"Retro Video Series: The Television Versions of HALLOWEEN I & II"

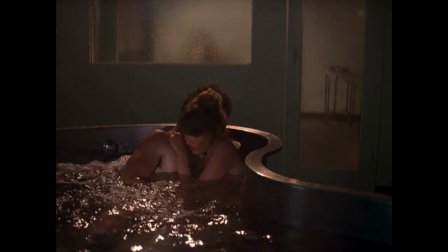1219s
But one of the interesting things like the sequence where you have Bud and Karen in the entire therapy hot tub has both footage added and footage cut and some alternate footage because it starts out earlier in the sequence where she actually walks into the whole thing and talks with Bud and then goes
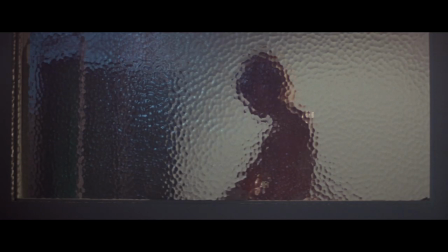1235s
in to change where in the theatrical it just starts with her in the room kind of changing behind the frosted glass or whatnot.
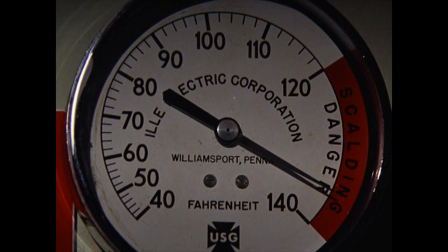1242s
But of course later on they kind of cut all the stuff out where she's being dunked in the entire thing over and over again. and of course her breasts or whatnot come out at the end of the sequence here, but they only have Michael kind of dunk her one time and that's it. But there's actually alternate footage of when Michael's behind her and kind of making it kind
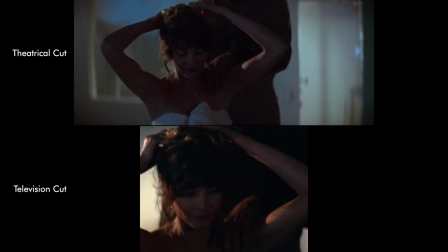1259s
of seem like maybe he's butt or whatnot and she's christened the hand and kissing and stuff like that.
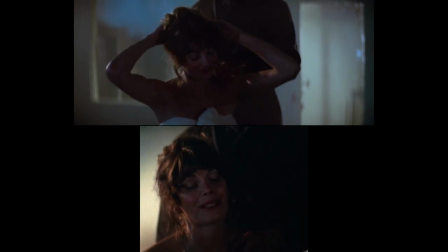1264s
Why the case was here and there and everywhere. I don't know. Peter just slapped the things together as they choose. But anything anywhere that is just the fact that when you get into more of these kills, someone get completely cut out.
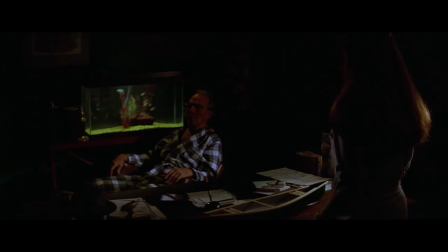1274s
Dr. Mixer, his reveal of his death is not even in the TV cut whatsoever. Because when you get that thing where you got Jill going in the whole thing and then she gets stabbed with a needle in the eye, that's all gone. It's completely gone. It's not even present whatsoever. And then you got the entire thing where a real old Mrs. Al's body, the head nurse, is tied with how they kind of start recutting Jimmy's footage in the last part of the entire film here because in the theater cut,
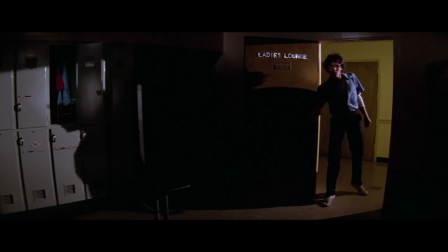1302s
it's another thing where he ends up going through the entire hospital looking for people because everyone seems to have disappeared
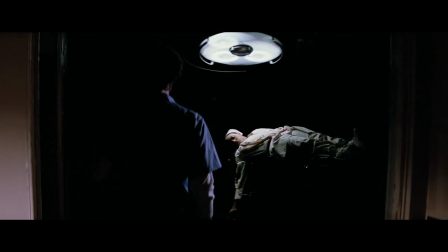1306s
and he walks in the entire thing where she's been drained of blood and the blood's all over the floor and he slips and falls and hits his head and eventually he tries to walk out in the entire parking lot to go into his car but he's obviously very dazed probably from like a concussion
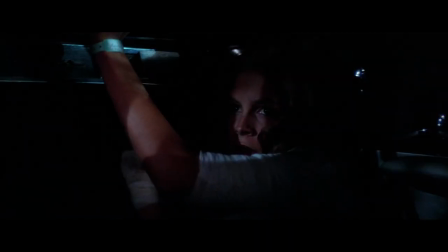1320s
or something else like that and he kind of barely notices that Lori's there crouched down in the car and he falls over into the horn or whatnot
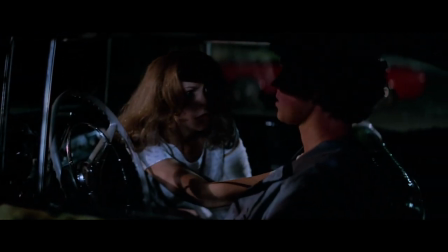1327s
and that facilitates Lori trying to exit the field goal to avoid drawing attention to herself in that regard and this one is very strange because the entire thing is like, okay, now it's recut where Jimmy's kind of like in the third act.
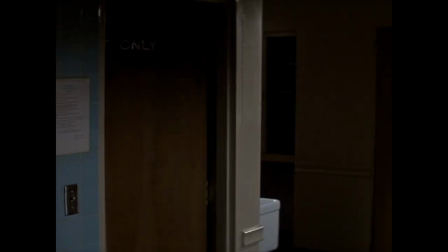1341s
He's just kind of roaming around the hospital trying to find people but he never actually finds anyone.
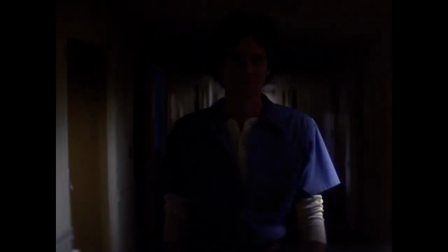1347s
So he never gets, you don't get the slip and fall until much later on the whole thing where they repurpose that for a reaction to
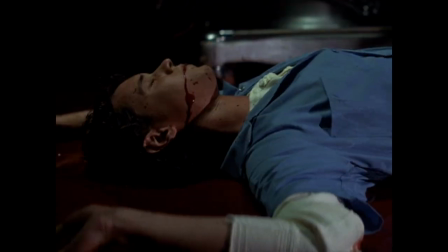1353s
when Loomis sets off the fire of the explosion as if the explosion knocks him on his ass and stuff like that. So him going off into the parking lot, going into the car, and the entire, falling on the horn, facilitating Lori leaving the entire car, is not in the TV version.
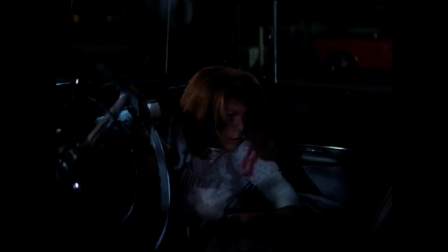1370s
So Lori's there and crawls into the car, and then like a minute later she just crawls out of the car with no motivation whatsoever to be doing that, because as far as this edit of the film is concerned, she's in a completely secure, hidden place. There's no motivation for her to leave the car in this cut of the film. And the other thing is the fact that
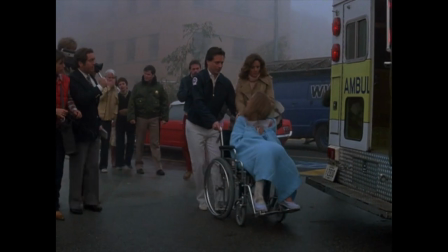1390s
there's an alternate ending because after Lloyd's being carted out at the end of the entire film when the kind of smoke is clearing and stuff like that and she gets put in the ambulance Rosenthal was trying to do this sort of like last jump scare type of thing in the film where like where someone sits up with a cloth
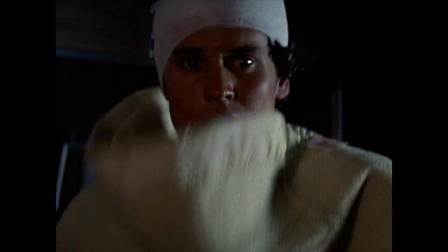1405s
over him in the ambulance and thinking maybe it's Michael or what not and you're scared because that's how Jamie Lee Curtis plays this entire scene but as it's executed as it's edited I don't feel it it's a very effective type of thing it doesn't function the way it's presented in this edit
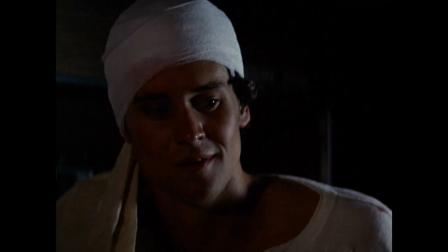1417s
it's not very good But the fact of the matter is getting Jimmy and Laura to kind of reconnect to the whole thing and then she has emotional outpouring
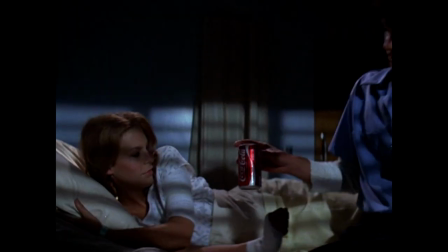1424s
saying we've made it and stuff like that. So it's a payoff to that relationship between those two characters because in the theatrical it was maybe a little ambiguous. Because yeah, he slipped and fell but he made it all the way out to the parking lot and he just kind of falls and passes out. It doesn't feel like he's really dead in any type of way because he didn't really get stabbed or anything like that or slashed. It just feels like he passed out from the knock on the head and stuff like that. So, nice to have that sort of tie-off for those two characters, because I feel that's a very good thing, and it's the prevailing theory
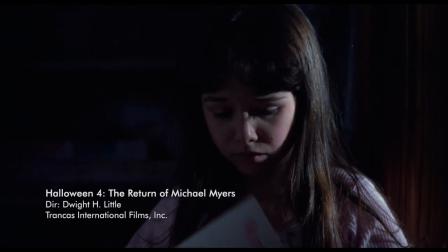1453s
that Jimmy here is the father of Jamie Lloyd, Daniel Harris' character in Halloween 4 and 5. Of course, the recast version of her in Halloween 6 and whatnot, because in our commentary for Halloween 4, I thought his name was Jimmy Lloyd.